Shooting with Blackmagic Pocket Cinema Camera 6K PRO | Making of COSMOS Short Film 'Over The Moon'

sorry hello everybody i'm elliot i'm zander and together we are eleander and this is the making of the over the moon short film that we shot over the summer in 2021 on the black magic pocket cinema camera 6k pro we're going to talk through the short film press pause deep dive into certain shots and talk about how we achieve what we achieved let's do it we're off what are we looking at currently
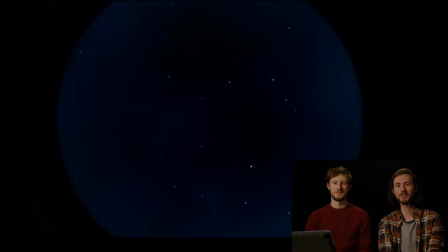(0:28)
we're looking at a title as it explains here this movie is set after the events of the feature film cosmos we thought it'd be a really cool idea to jump back into that world and tell a bit of a sequel story um people have enjoyed the movie so why not this is a visual effect this is a visual
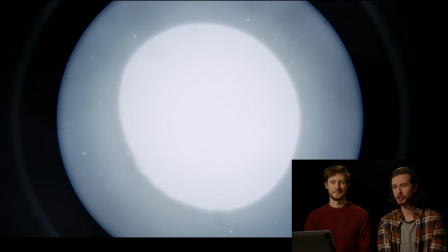(0:44)
effect yeah i did quite a bit of visual effect work here all the scope shots that you see all the povs they're all visual effects except for
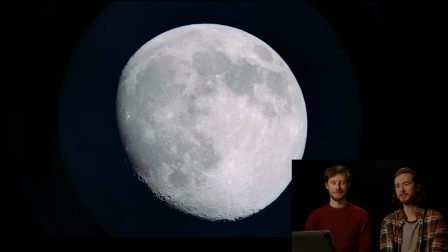(0:51)
the moon and we'll get onto that in a bit the moon is very real the moon is the greatest visual effect of all so there's something cool here i think that's worth discussing on cosmos we had this kind of skylight look in the background so
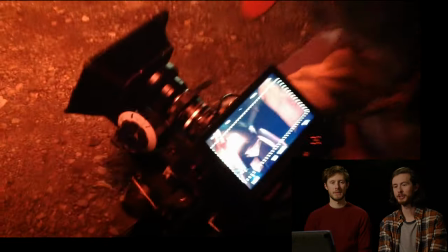(1:12)
when we shot the film being a no budget movie um we just kind of lit the area that we were filming in and when we got into post started cutting it together
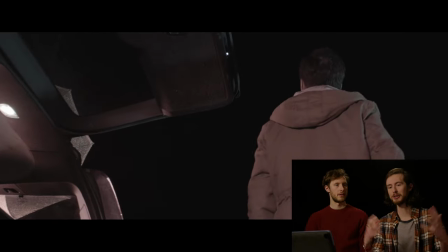(1:21)
it kind of looked like actors in a very dark space it's like in a black box yeah there was no depth yeah so i went in visual
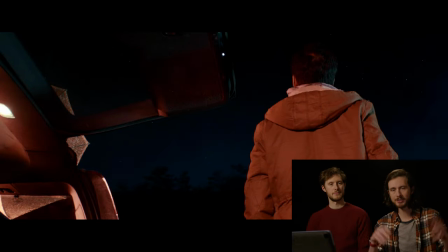(1:28)
effects and i put skylines in and i put tree lines and some little stars and things like that just to give us that sense of depth
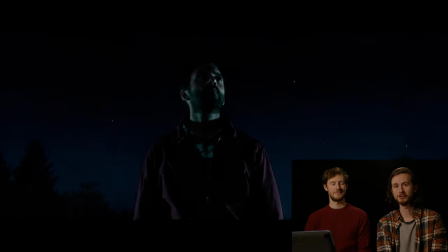(1:36)
obviously that that that was a lengthy process for a feature film it worked well though it did work very well yeah i was really happy with it
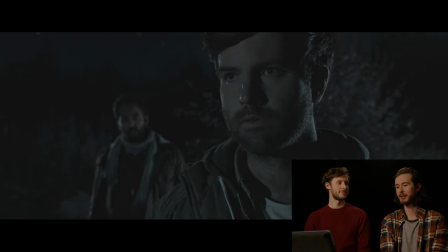(1:41)
in fact we did some tests and we were like is this going to work and it worked so well that then elliot just kept going can
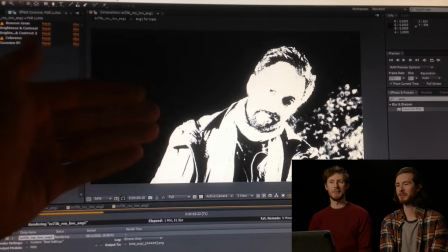(1:47)
you do another one i think it started off being about eight shots and then it ended up being 70 something stupid so naturally i wanted to avoid that
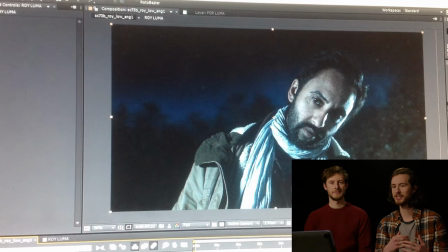(1:55)
on this film and um the pocket 6k pro it's a lot more sensitive than the original pocket that we were filming on for cosmos and
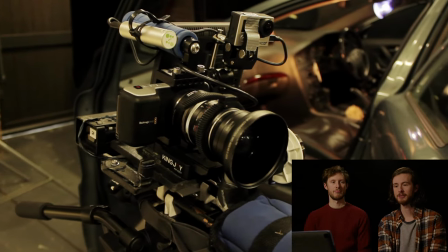(2:03)
so we thought hang on could we shoot this across dusk and capture that dusk light in camera that was the challenge we set ourselves so in
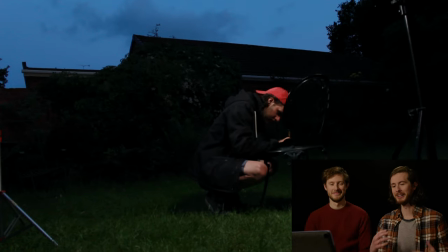(2:11)
preparation we got out in the garden we put some lights up and we started doing tests across sunset to see how long we had to film um
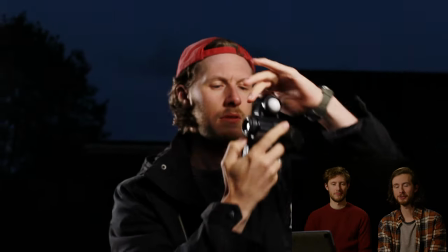(2:19)
in order to you know how much time we had to be able to fit this film in and what we were doing is we were kind of riding the relationship
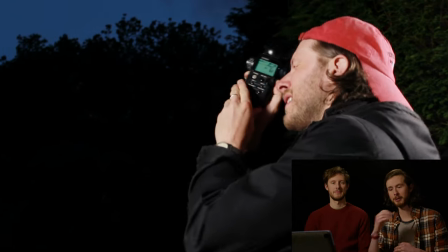(2:25)
between the key light and the backlight and the sky in the background Elliot had his light meter he was taking readings looking kind
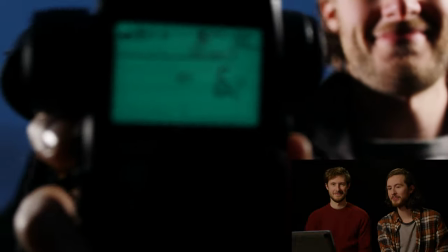(2:32)
of looking like I know what I'm doing looking like you know what you're doing um and what we needed to do is just ensure that ratio was the same regardless
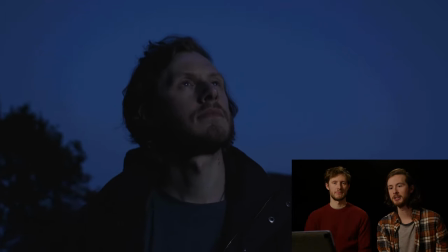(2:39)
of how dark the sky was the key had to always match because we're filming in a very short period of the evening we
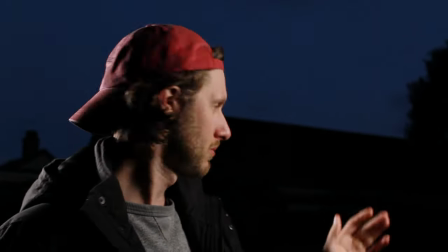(2:45)
want to know how quickly the light falls so
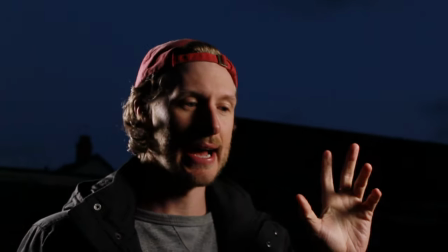(2:52)
we can adjust ISO and our camera
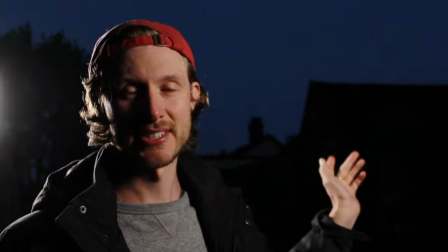(2:58)
settings to basically try and keep the light levels the same the sky levels the same and I'm taking a measurement of the sky
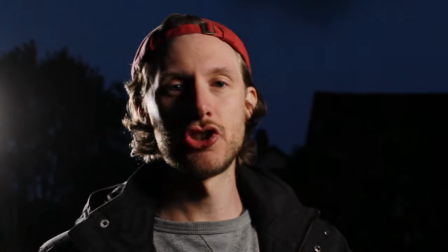(3:04)
we're finding that the sky is dropping by about one stop of exposure every five
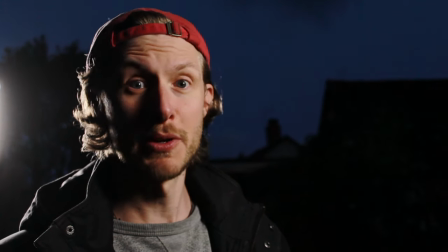(3:11)
minutes which is pretty fast at the start of the night we'd have the nd
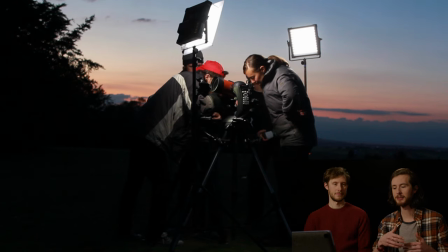(3:16)
in obviously the built-in nds on the pocket 6k pro right there
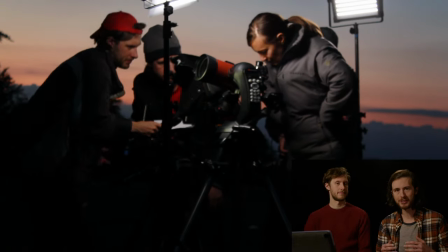(3:21)
and iso right down iso right down we had to blast um our
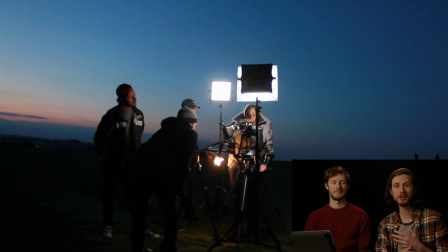(3:27)
actress with light to compete with the brighter background and then as the night
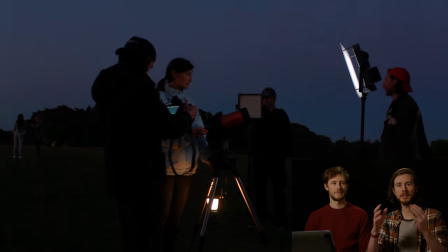(3:32)
drew in and it got darker nds came out iso went up
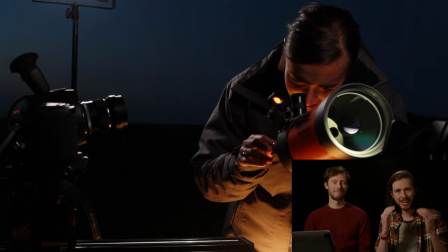(3:36)
um and key lights came down key lights came down it was like this really interesting relationship
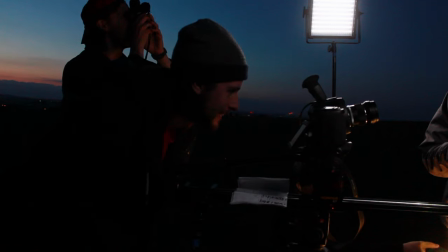(3:41)
that's that's great that's really great okay and on this one
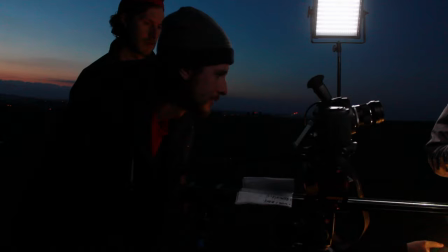(3:46)
look up again over the telescope to the new facts let's uh let's have a
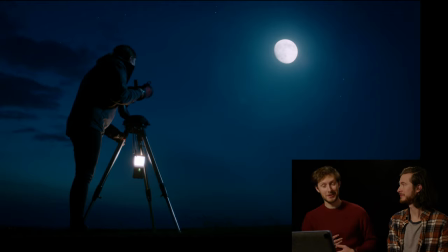(3:51)
look i think it works really well i think so i think it looks pretty good and i have to say blowing our own trumpet
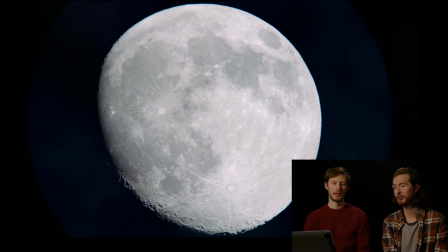(3:58)
we didn't have to do an enormous amount of tweaking in in the grade did we we didn't and you put a few twinkling stars in the background i did